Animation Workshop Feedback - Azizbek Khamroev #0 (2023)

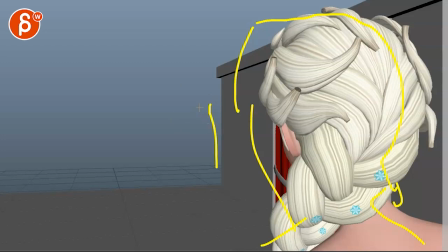471s
maybe it's a bit more there and then we have this building moved over so that we can see the curtain here i just feel like it's just odd that we cut to not seeing what we're
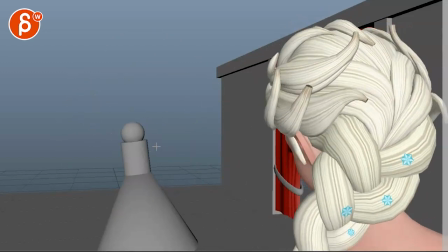485s
looking at such an odd cut with this emptiness you might argue well we want the surprise of
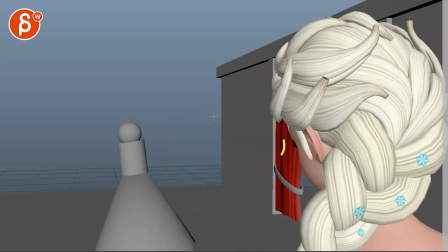490s
her coming out but i mean couldn't this also work if you had again she was a bit more to the left and the curtain was here
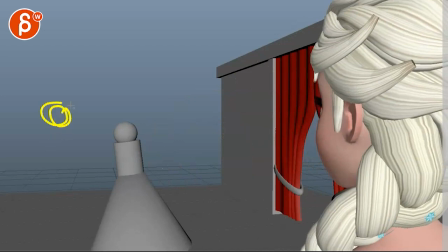498s
and she comes out of the curtain and then she would just end up a bit more to the left current still here and then she wouldn't go
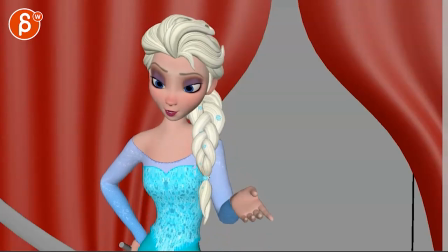506s
as far back so it's a bit more balanced and then at the end i would say the same thing that we're just a bit more like that
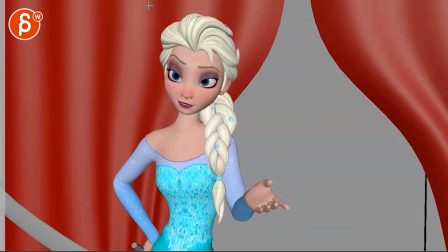515s
i don't know if that makes sense uh this might be an odd first submission feedback but
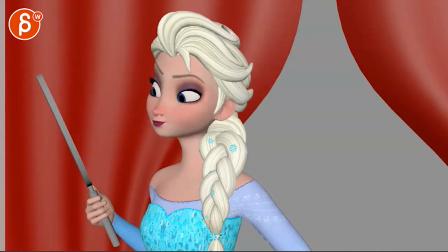523s
that's my main quote-unquote concern i'm not concerned about your animation there's some really cool stuff in
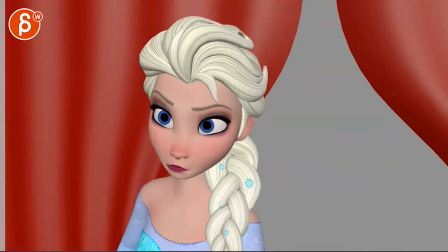529s
there already there's some fun stuff like i like all of this To me, it's more the overall staging.
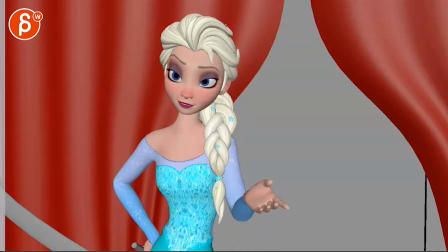535s
And I just want to ask all those questions and think out loud and, you know, throw some stuff around so that we can decide on things.
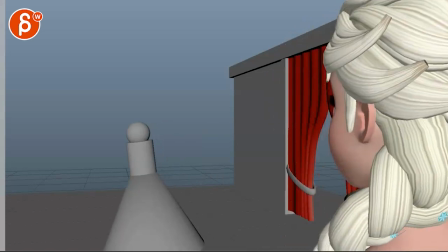543s
Or we, as in you, you can decide. And you can also say, you know what? I like everything that's there. I don't want to change anything.
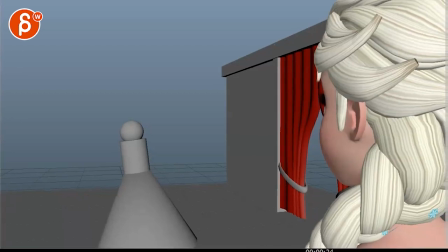549s
And that's totally fine, too. But I wanted to mention it and see what you think. So I think even on something like that, I will probably have her more here and her a bit further over. She feels like she's really hugging that frame on the right. All right. I'm going to leave it at that.
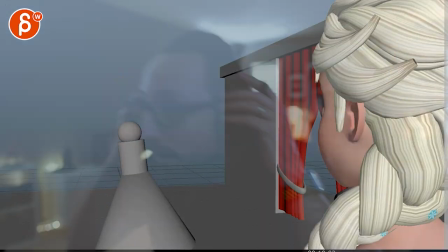567s
Let me know what you think. And that's it. All right. There's an email. You can sign up. You can start whenever you want. You can submit whenever you want. You get 16 submissions. Either way, a like and subscribe would be awesome. All right. Thank you.